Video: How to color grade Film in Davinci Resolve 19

Recently, I directed, color graded, and edited a music video for a Melbourne band. And unfortunately, I can't talk about it at the moment or show you anything because they're not going to release that video clip for a while now. So instead, I thought I'd talk about 16mm film and why I love it so much. Upcoming, I have a short film and feature film, which may or may not be in 16mm. Now, the short film is definitely going to be in 16mm, but the feature film, we haven't really decided yet because of budget and things like that, of course. So today I thought I'd talk about 16mm, why I love it so much and why I think it's really unique and why you can't really emulate it the way you can with 35mm film. Let's talk about what you can do in terms of post-production with 16mm film. Things you have to be careful of when it comes to 16mm because it is very fragile and can break very easily. So in terms of color grading, you don't want to push it too far, otherwise you're going to break that image very easily. So if this is your first time on the channel, thanks for coming along. My name is Drew Hare. I'm a freelance filmmaker from Melbourne, Australia. I've edited, graded, and directed many music videos before. I've worked on commercial work as a gaffer and a colorist, and I've also done short films and documentaries, mostly as a colorist and sometimes editor. So let's jump in and let's have a look at 16mm film. G'day, welcome back.
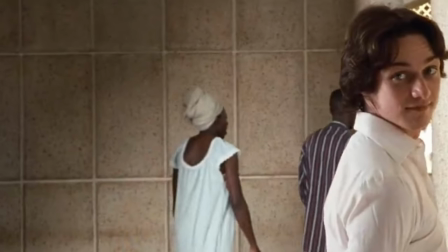So as you can probably tell by the intro, I really love 16mm film. The way it handles skin tones, to me, is perhaps its strongest feature.
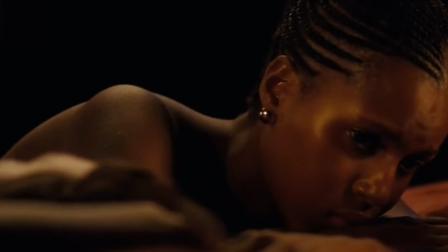It just has a nice, soft, naturalistic look that we really don't get when working with modern digital cameras.
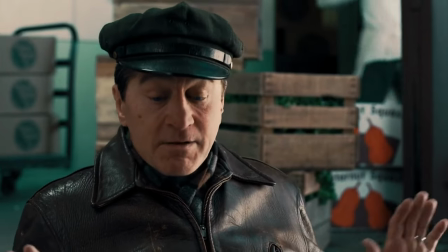We get such a sharp image that we can actually see the hairs on someone's face when we're looking at those digital cameras.
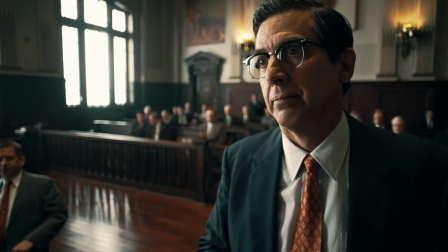And to me, I don't really like that. I don't like the fact that everything is so sharp.
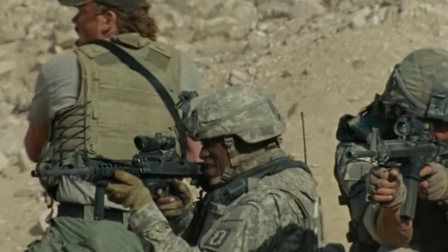Now, unlike 35mm,
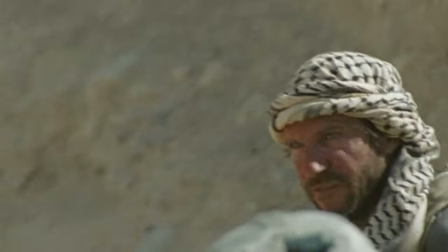which I believe we can actually emulate pretty closely when it comes to modern color grading techniques, working with modern digital cameras,
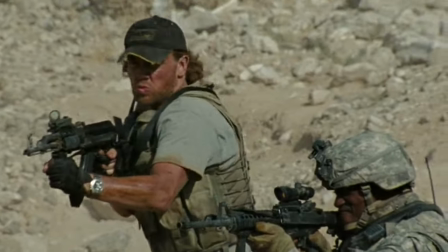16mm film is just something we can't emulate just at the moment.
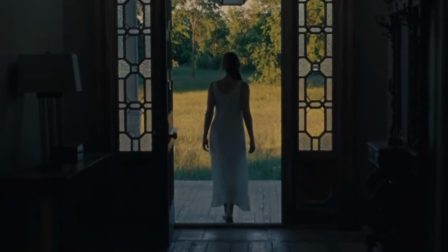We can't get that soft look that beautiful 16mm does when we're shooting with it.
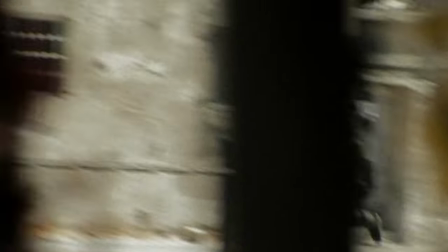Of course, there are limitations when it comes to working with 16mm film. Its low resolution makes it really hard when working with VFX.
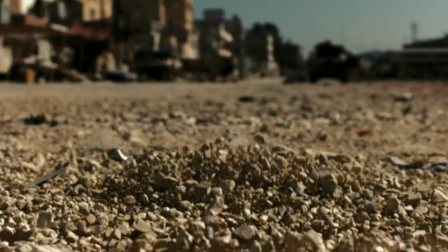Now, the workaround for this generally is to shoot those VFX scenes using 35mm cameras.
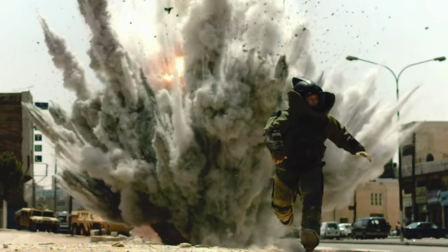We can see this when viewing The Hurt Locker or when viewing the film Mother.
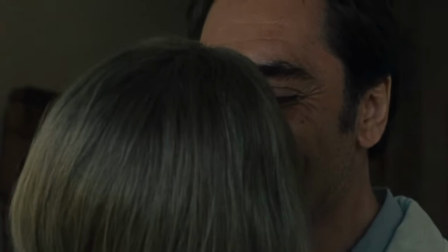So the shots where everything is growing back to life, or in The Hurt Locker with those slow motion explosion scenes, they're actually using 35mm film.
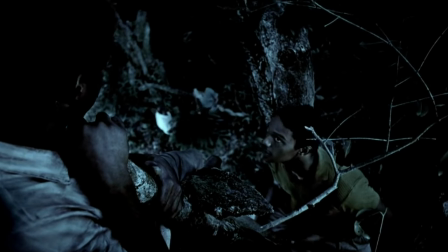Now, it's not great when it comes to working in low light. Those shadows can become quite muddy and we lose a lot of detail.
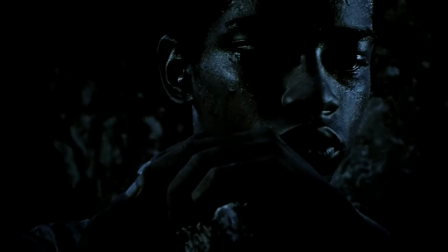And that is probably the weakest thing when it comes to working with film in general.
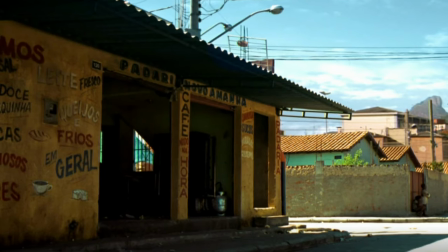Now, when it comes to working in brighter areas, let's say a bright sunny day, 16mm film just is amazing.
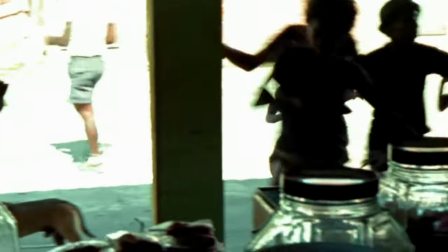The way it handles those highlights and the way it looks on someone's skin
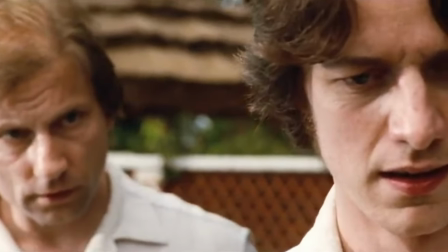just is something that we can't quite get to just yet when working with digital film.
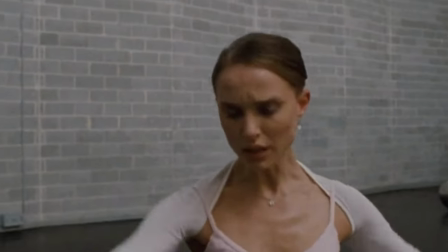And I think the big thing to me when working with 16mm film, shooting it or even grading it, is it looks so natural.
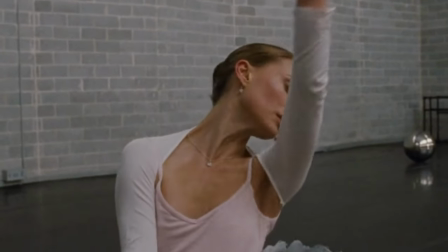You look like you're a part of that scene. If you were to step out your door and that scene was playing out in front of you,
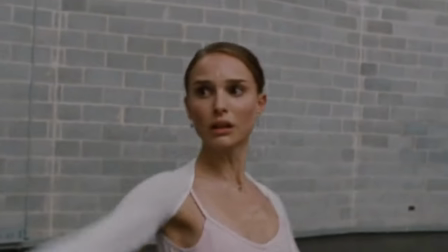that's what it would look like when you're viewing it on your movie theater or viewing it on your TV at home or when you're walking outside.
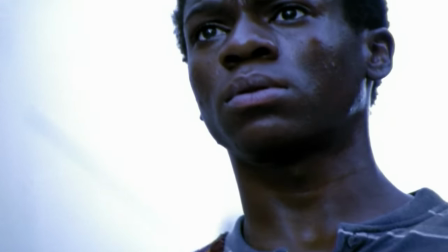That's what it would look like. So it just makes you feel like you're a part of it. Like when I watch a film, that 16mm film, I feel like I'm a part there.
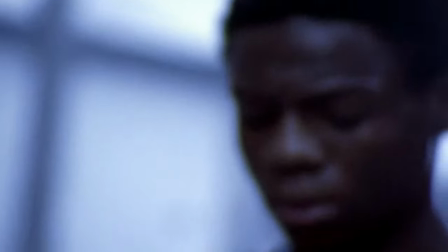Like I'm actually there on the day watching everything in front of me. And I think that's why I really like it when it comes to horror films.
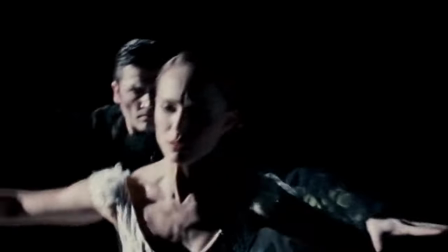It makes you feel a little bit unnervy because it feels so gritty, realistic, kind of dirty.
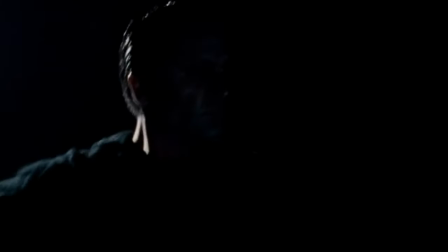And that's the way you should feel when watching a horror film. You shouldn't feel comfortable.
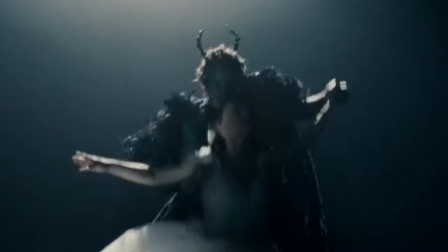And that's why 16mm film is the perfect shooting method when it comes to working with those horror films.
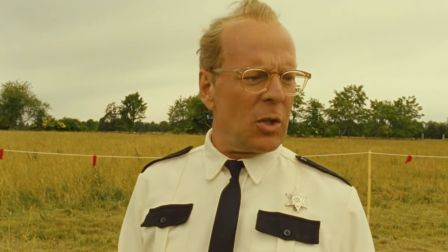So let's jump into Resolve and I'll show you how we can work with 16mm film.